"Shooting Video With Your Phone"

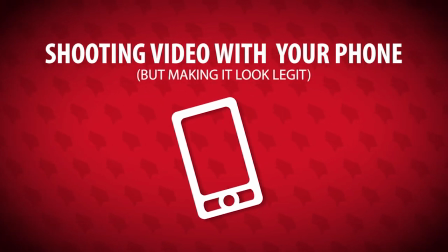1s
So, you want to shoot video with your phone, either for use on your own social media accounts or to send over to Illinois State University to include it in a bigger project.
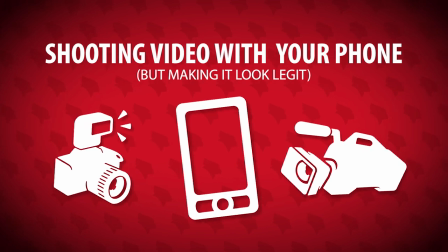8s
Well, these tips apply to all cameras, but they'll be extra helpful when you're using a phone. We'll start with the visual side. Rule number one, no vertical video.
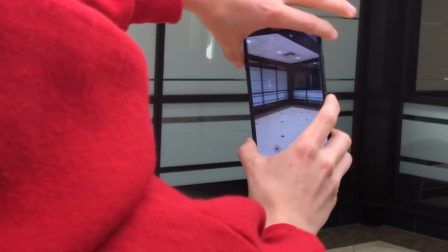14s
It may be acceptable on social media, but it won't look good if you're including this footage in another project that's got things horizontal.
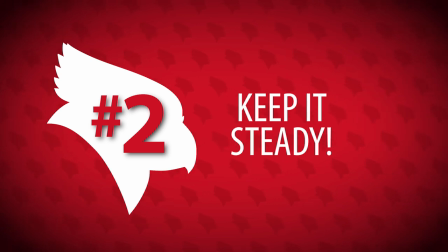20s
Rule number two, keep it steady. Unless you're cutting together a fight scene from a spy movie, you don't want your camera moving.
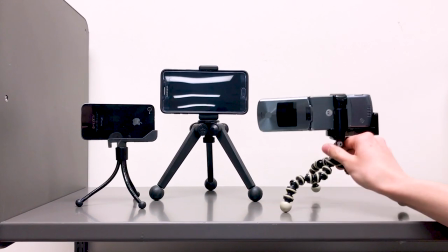25s
There are many options for cheap, tiny tripods that clamp onto your phone and let you set the shot exactly the way you need it.
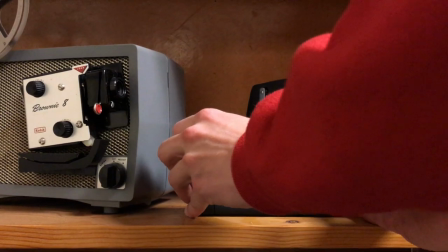30s
And if you can't get your hands on one of those, set the camera on a shelf.
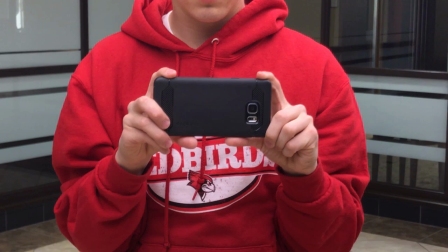33s
And if you really must have the camera handheld, tuck in your elbows and keep the camera as close to your body as possible to absorb any motion that might come from your hands and arms.
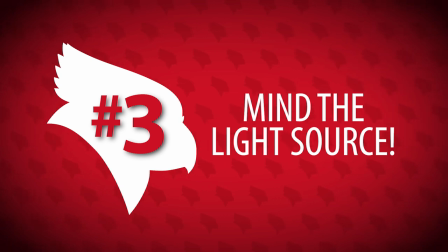41s
Rule number three, pay attention to your light source. Two things to look for here, color and shadows.
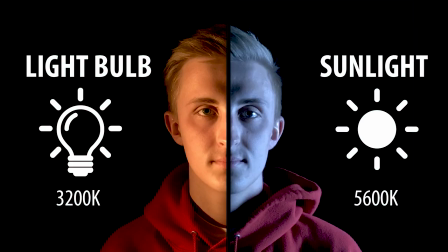46s
The most important thing to remember is that sunlight and light bulbs have different colors. If you're sitting near a window and next to a lamp, you may have conflicting colors on your skin that the camera won't know how to process.
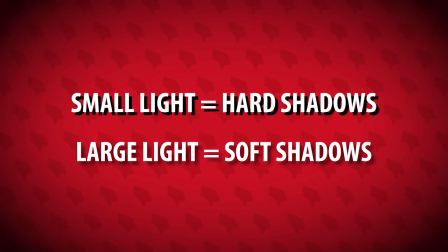55s
You may end up looking purple. Best to stick to one or the other. And the other thing to pay attention to is shadows. Most small light sources give off harsh, unflattering shadows.
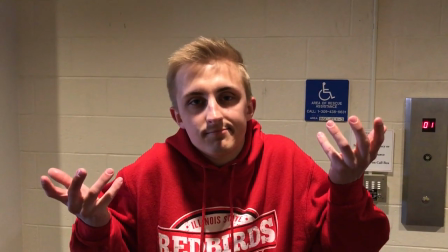63s
Note how standing under a can light can give you these nifty raccoon shadows under your eyes. Or how direct sunlight can make you squint and leave you with unflattering nose shadows.
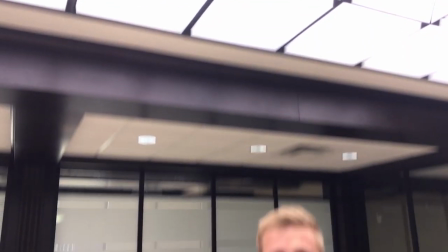71s
Soft shadows come from large light sources, like this huge ceiling light in Huffy Hall on Illinois State's campus.
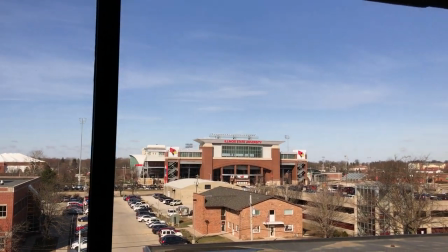77s
Or next to a large window, with indirect sunlight pouring into the room.
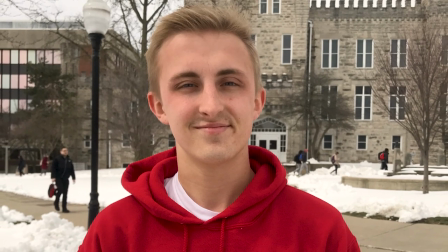81s
Or heading back outside on an overcast day where the sun is now diffused by the cloud cover, much like a photographer's softbox.
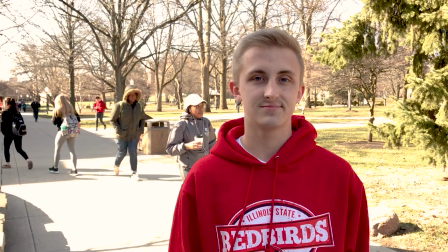87s
And if you really must shoot outside on a sunny day, just a few steps into the shade can make a big difference. So keep that in mind, and make sure not to place your subject in between the camera and the light source.
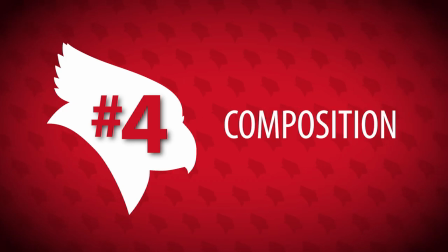96s
You want the light on their face, not behind them. Rule number four, composition. Rule of the Earth is a good starting point.
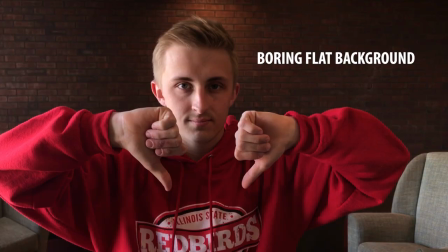101s
Don't just stick your subject in the center, throw them off to the side a little bit. And pay attention to your background. You may be tempted to just stand against a plain wall, but how boring is that?
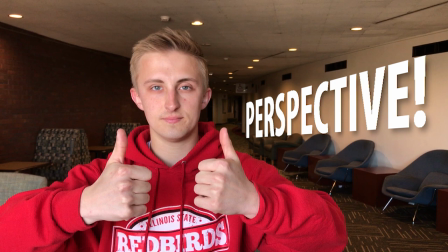109s
A few feet in either direction can really change the look and add a lot of production value to your shot. Look at that perspective.
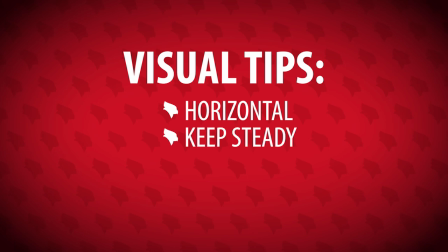114s
Okay, so to recap, horizontal, steady, soft light source, and a decent background, got it?
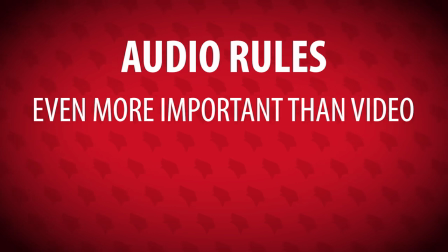120s
Let's move on to audio. This is by far the most important part of the equation because an audience isn't going to sit through a video that they can't hear.
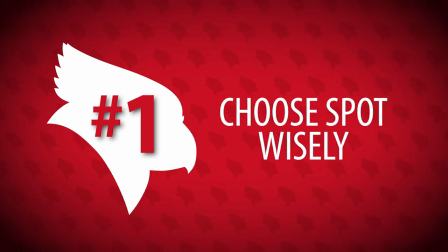127s
Rule number one for audio is the most important. Choose your spot wisely. Avoid shooting your video near something that can overpower your voice.
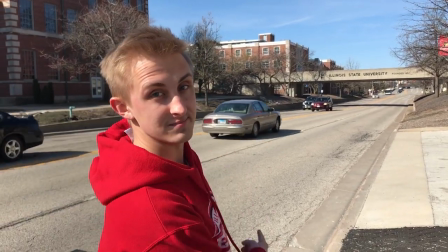133s
Like loud appliances. Or next to traffic. Pick a good quiet spot away from all that.
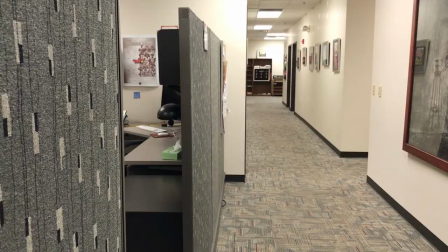140s
You may even have to politely ask your friends and co-workers to keep quiet for a little bit. But that's okay.
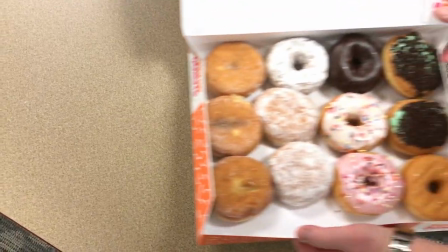146s
Bring in donuts tomorrow and make it up to them.
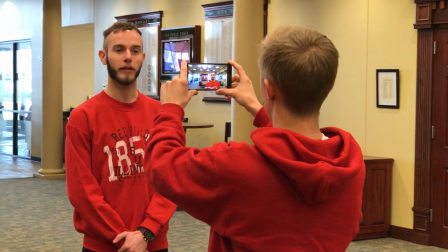151s
Rule number two, keep the microphone close to the subject. Since the microphone and camera are both built into the phone That means stay close to your subject.
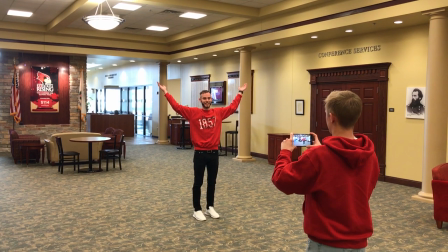157s
If you stand way across the room because you want to show off the space Not only are your viewers less likely to connect with the speaker because they're far away But the mic isn't gonna pick them up well.
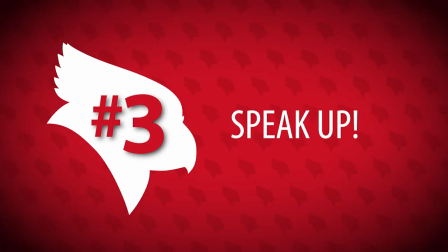166s
Rule number three, speak up. Being close helps, but you still need to project.
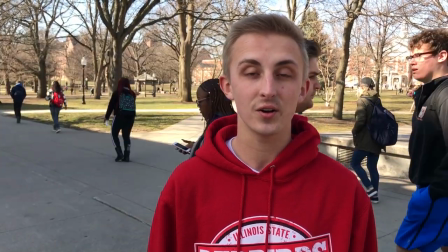169s Hey, I'm talking really quiet because I'm insecure about what I'm saying and I'm a little nervous to be out here on my own and it's really loud out here and this audio is not going to sound very good.
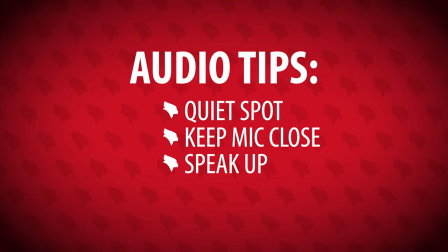179s
So to recap, pick a quiet spot, set up close to your subject, and have them speak up. Hey, looks like we've got time for a bonus round, I'll make it fast.
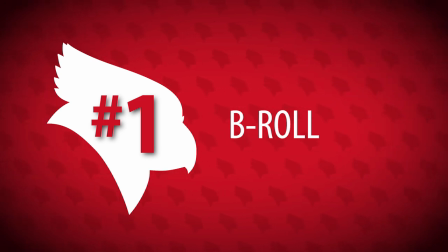185s
Bonus number one, if you're going to be using an editing software or handing off the footage for Illinois State to edit, grab some B-roll, which just means any other footage aside from the interview.
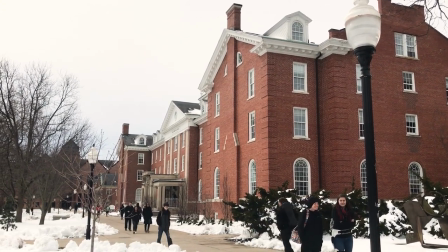193s
The sound isn't as important for these, so you can focus on the visuals.
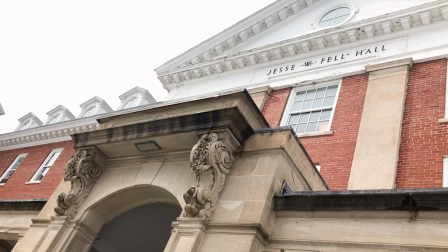196s
Grab some wide establishing shots, some closer detail shots, and now you have the opportunity to add some camera movement, like panning or tilting.
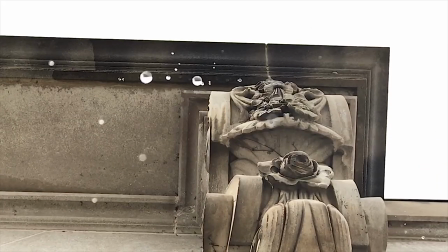203s
And here's your chance for some weird, unique shots. Phones can fit anywhere, so go nuts. Bonus number two, external mic or recorder.
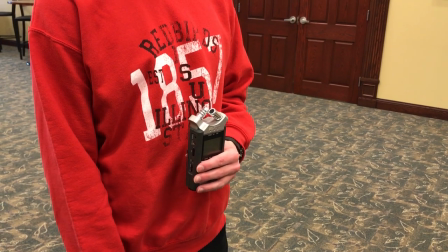210s
If you're worried about your audio and you can't find a quiet spot to shoot, try using a separate device to record audio.
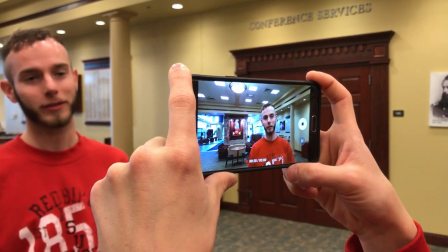215s
That way you can get it as close to the subject's mouth as possible. Maybe you have access to a field recorder, like this Zoom H4n.
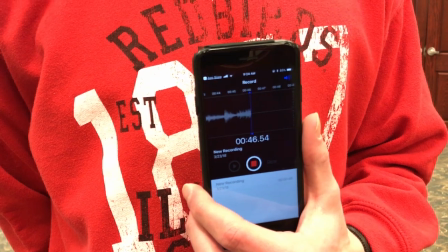221s
Or maybe you just have another phone nearby. Either way, use that instead. You can hold it like a microphone just out of frame and match it up later.
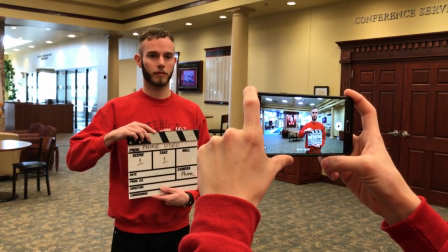227s
Just make sure you give a nice loud clap at the start of the interview to have something to match up. If you don't have a cool slate like this one, hands will do the trick.
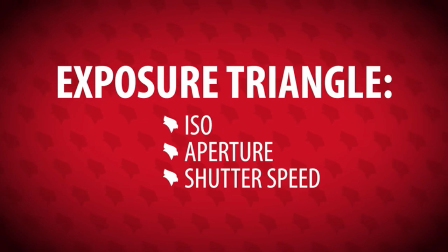234s
Bonus number three, manual control. If you don't know what ISO, aperture, or shutter speed are, better leave the camera on auto. But if you know how to control these advanced settings on your camera, do it. And at the very least, most phones will let you lock in your focus by tapping on the screen and holding it down.